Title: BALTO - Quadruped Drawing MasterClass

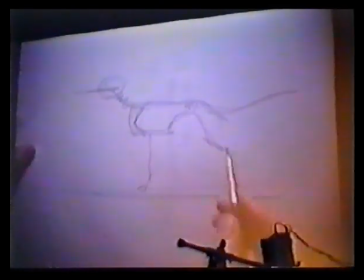246s
Now, when you start to simplify these things, I mean, you know that there's an anatomic sense we start to study. You know that the knee is in here, and then we're working out into the heel, and then in fact these are the toes and so forth. But the more important thing to start to get into is, of course, how you can use this shape to create a mood.
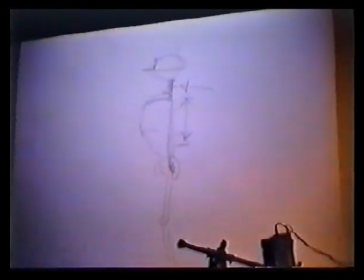266s
Now, in a human, we know that if we take these,
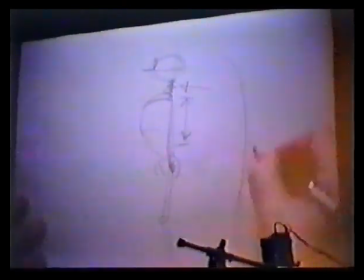271s
we take this shape and we create a curved shape like this, which they always call the line of action,
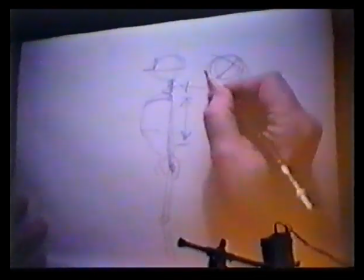279s
and we start to break these lines down and so forth,
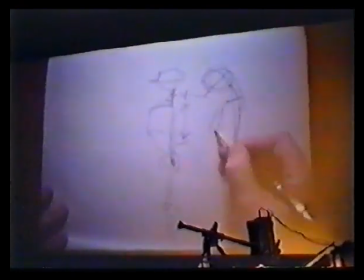283s
try to create a very sagged effect so that everything is sort of bent. That creates a certain mood, correct? So you get into
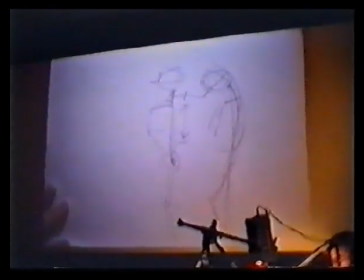295s
you get into the linear action representing the body attitude, as well as the reverse will be doing this.
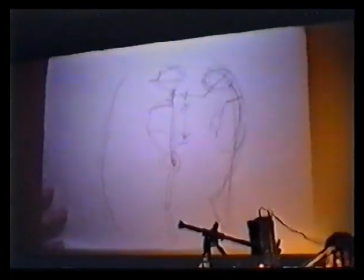303s
And everybody who's studied David knows that that's a great, the statue of David is a complex version of curves and so forth that give it a lot of rhythm and emotion. So the same thing I'm discussing here is something we have to be using in the way we work with the dog in terms of, the mood of the character. And since this is we're dealing with Balto in terms of the whole story is about a guy who can't really be what he wants to be, and he feels dejected. It's a story of persecution, rejection, and so forth. The very first part of the picture is going to be just that, and a strong attitude is going to be simply taking this curved feeling.
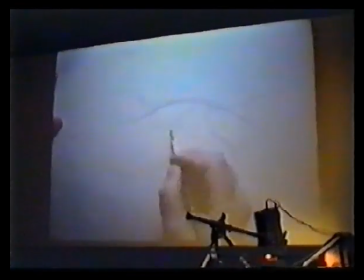352s
We're going to be basically using a very sort of submissive sort of pose, and the head is going to be sort of, in that case,
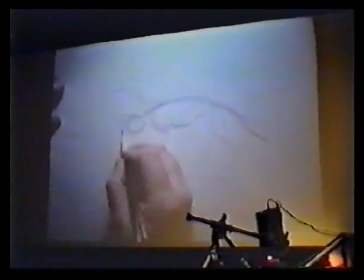365s
maybe even the tail will be, in a down position until he gets around friends that he's going to be feeling more confident about.
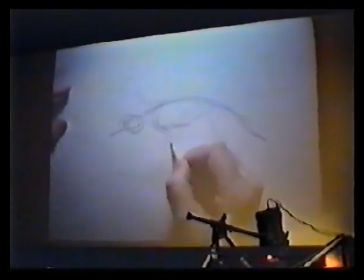372s
Now notice I'm trying to, you might even be moving the
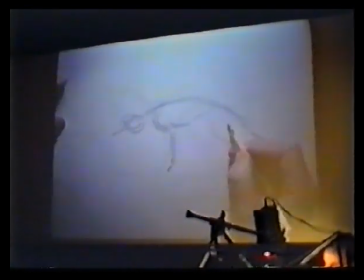380s
feet back, or in certain cases you might not get you might bring the certain sort of things together so that you get a more sort of
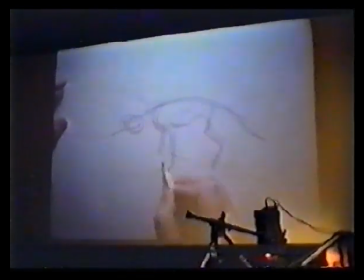392s
compact feeling. You can exaggerate that even more and more. You might be, I notice that I'm using these just simple shapes to try to create,
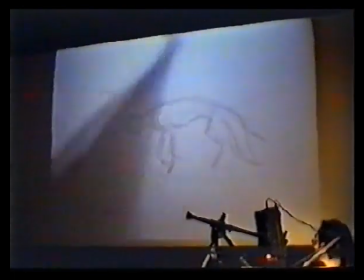402s
might even go like this. But that's a very distinct attitude there in terms of, without getting into any detail.
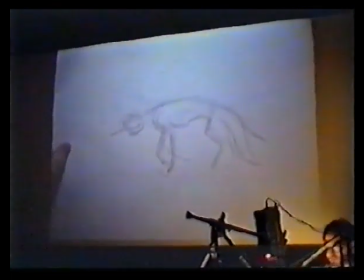411s
I mean, you could basically do this as a rough, and you don't feel so, at least we didn't feel when they were introducing us to this idea. We didn't feel like it was, okay, this I can handle. This I can get into it, and then I start to break down, the details and so forth. And this is before you ever get into the hair. Because of course, as we get into that later, we know that there's going to be distinctive markings that are hopefully going to make him look a little bit like a wolf or a half-breed. Now, the other thing is, of course, that you might, when we get into the positive elements of, just like we talked about the human, in terms of like this, we'll have these classic sort of very
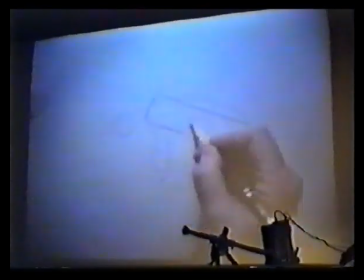455s
positive up poses, where you'll be working with, almost a compressed
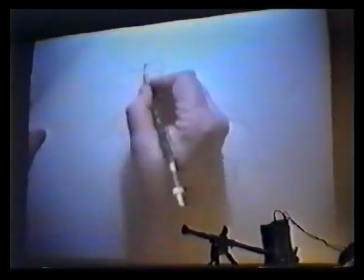466s
action, and the head will be way up here, and almost looking around, stretching as much as possible.
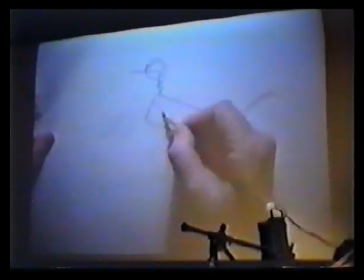474s
Maybe the tail will even be up, and you really have this sort of pushing the chest out,
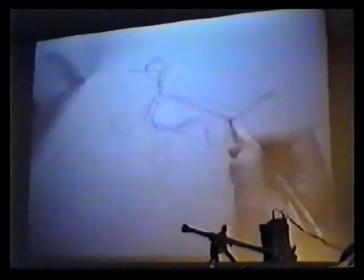480s
and all of a sudden you start to get into another emotion.
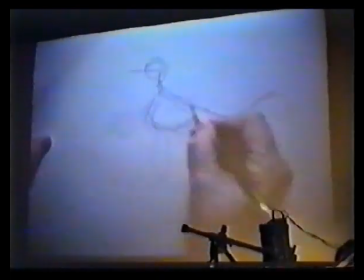484s
But you're trying to work with that in terms of, so that you're actually getting a curve in the body in the same sense as you would in the human. So if you try to work with that, that helps.